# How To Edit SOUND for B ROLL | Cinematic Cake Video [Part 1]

So let's dive deeper how each of the sounds added to the story.
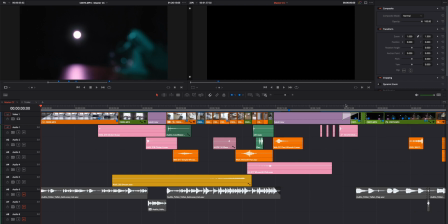(10:01)
Okay, let's zoom in and focus on the intro at the moment. The main part of the intro is this riser, which I can show you itself,
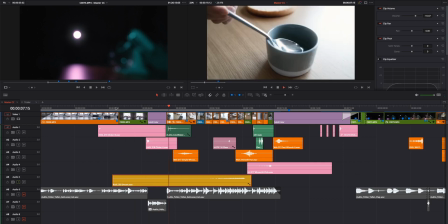(10:14)
is the one used to build up the tension.
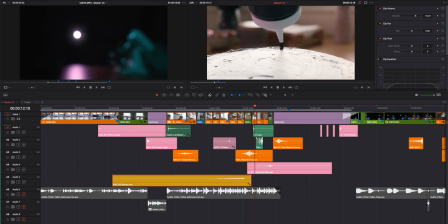(10:22)
And then when the tension drop, we've got all this kind of whooshes and hits.
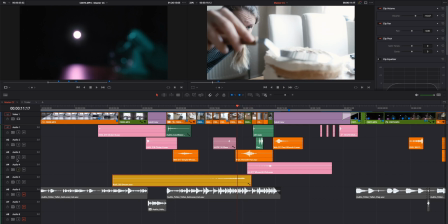(10:31)
You can hear them right now.
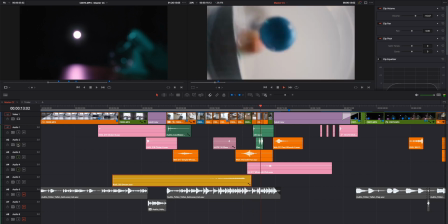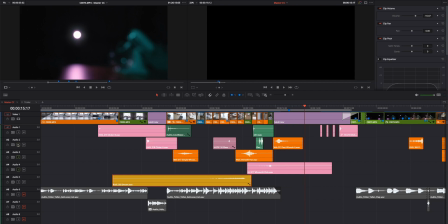(10:39)
And then everything goes silent and we move to another part.
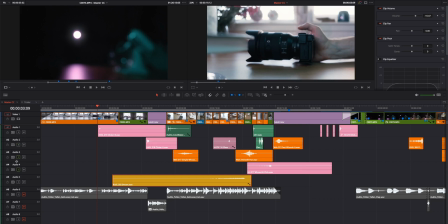(10:44)
The opening scene, as you can see, has some heat.
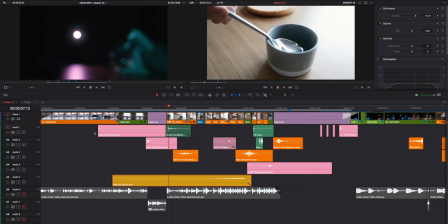(10:53)
Then we've got actually drop of water.
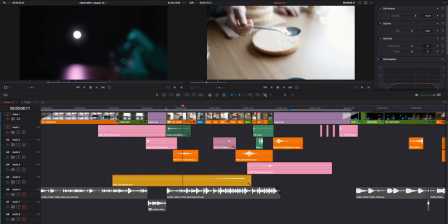(10:58)
I was wondering what kind of sound I'm supposed to use it, and because we see the spoon, we see the water,
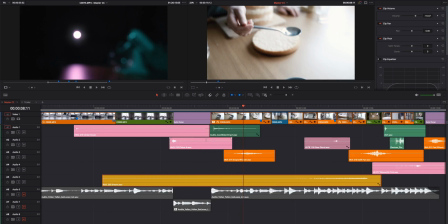(11:04)
so I googled some sounds and I found something which was called cave water drop.
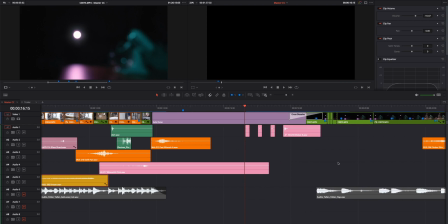(11:11)
Then we go to our main part, and the main part starts with title, which I added hits to highlight them.
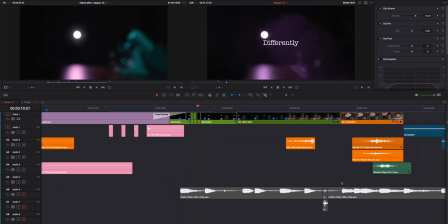(11:20)
We've got the music starting here, as you see at the background.
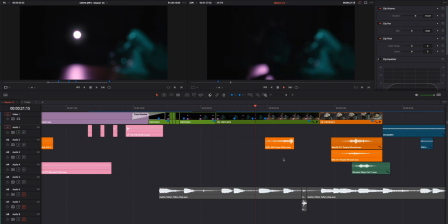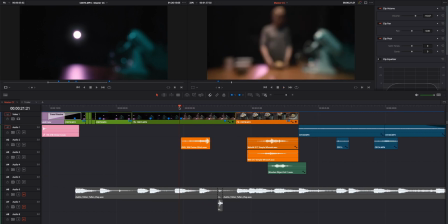(11:31)
First whoosh to highlight this nice visual effect.
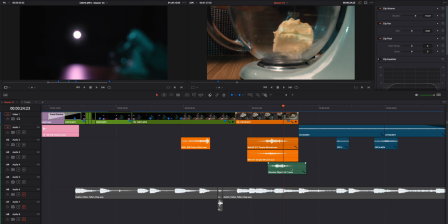(11:37)
Another two different whooshes added up on each other, and the funny sound called wooden object.
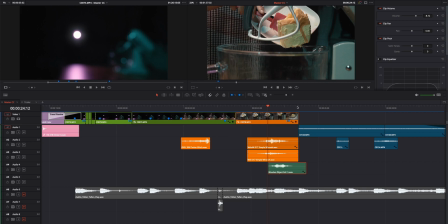(11:47)
The thing is, I couldn't find any sound of butter dropped into bowl, but I found this wooden object fall, which actually sound perfect.
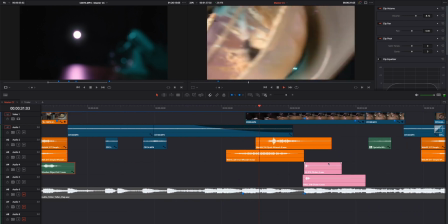(12:03)
Then actually we've got the sound from the camera. Another whoosh once we transit to the medium shot.
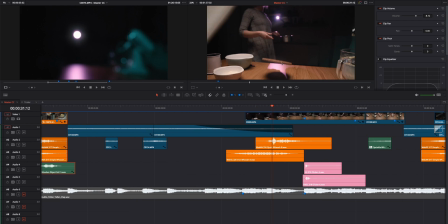(12:12)
Strengthen with another whoosh to highlight it. Mat dropped on the table.
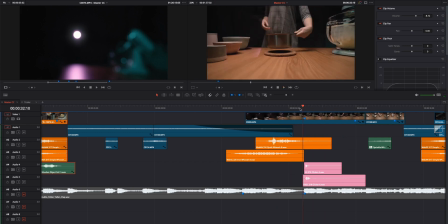(12:20)
Hit to do the same.
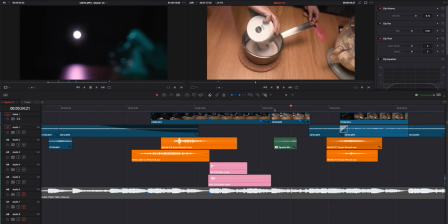(12:25)
I found the separate sound on the internet to have the sprinkle sound. Same again, sound from the camera.
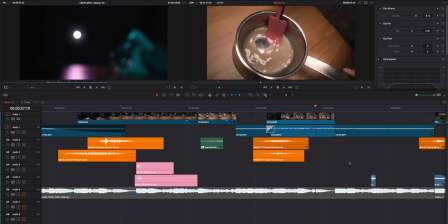(12:35)
Another two whooshes.
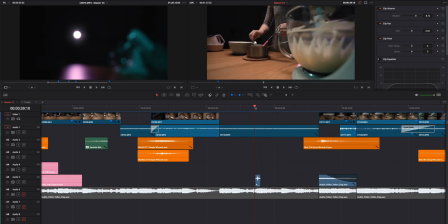(12:39)
I got the clap to highlight this post-production zoom. This actually clap is from the soundtrack itself.
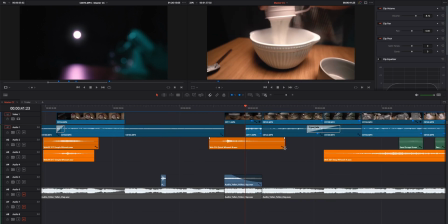(12:50)
We've got another whoosh once we zoom out to another scene. Sounds from the camera.
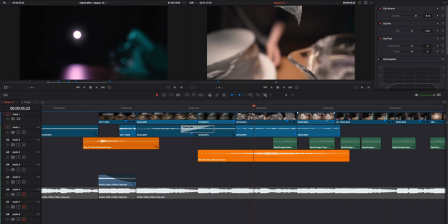(12:58)
A lovely long whoosh once we got the spatula with the cream onto cake.
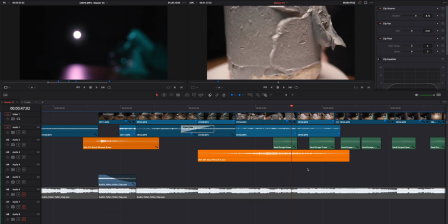(13:06)
I tried to find the sound which will match the spatula with the cream going around the cake. That's one actually the hardest one to find. And I found something which was called sand scrape.
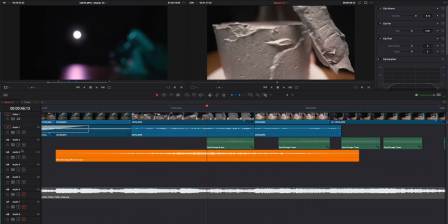(13:19)
And it worked pretty well, as you can hear.
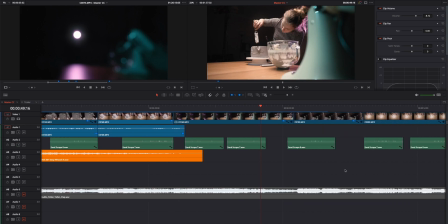(13:26)
Not ideal, but could definitely work. So we've got the more of them.
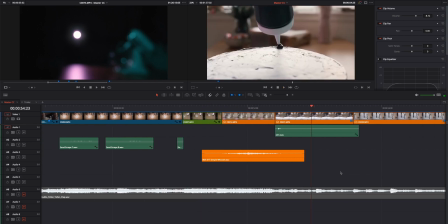(13:34)
Another whoosh. Sound of a drop.
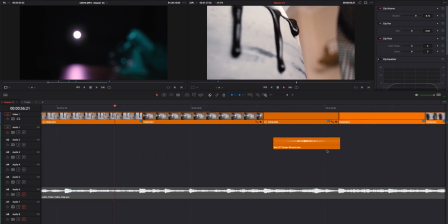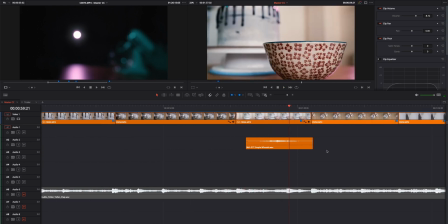(13:44)
Whoosh once we've got the ball coming into frame.
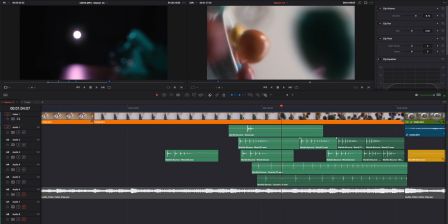(13:52)
And then we've got the sound of marbles. I found the sound online, like most of them, and the best part was to actually adjust the sound to visual.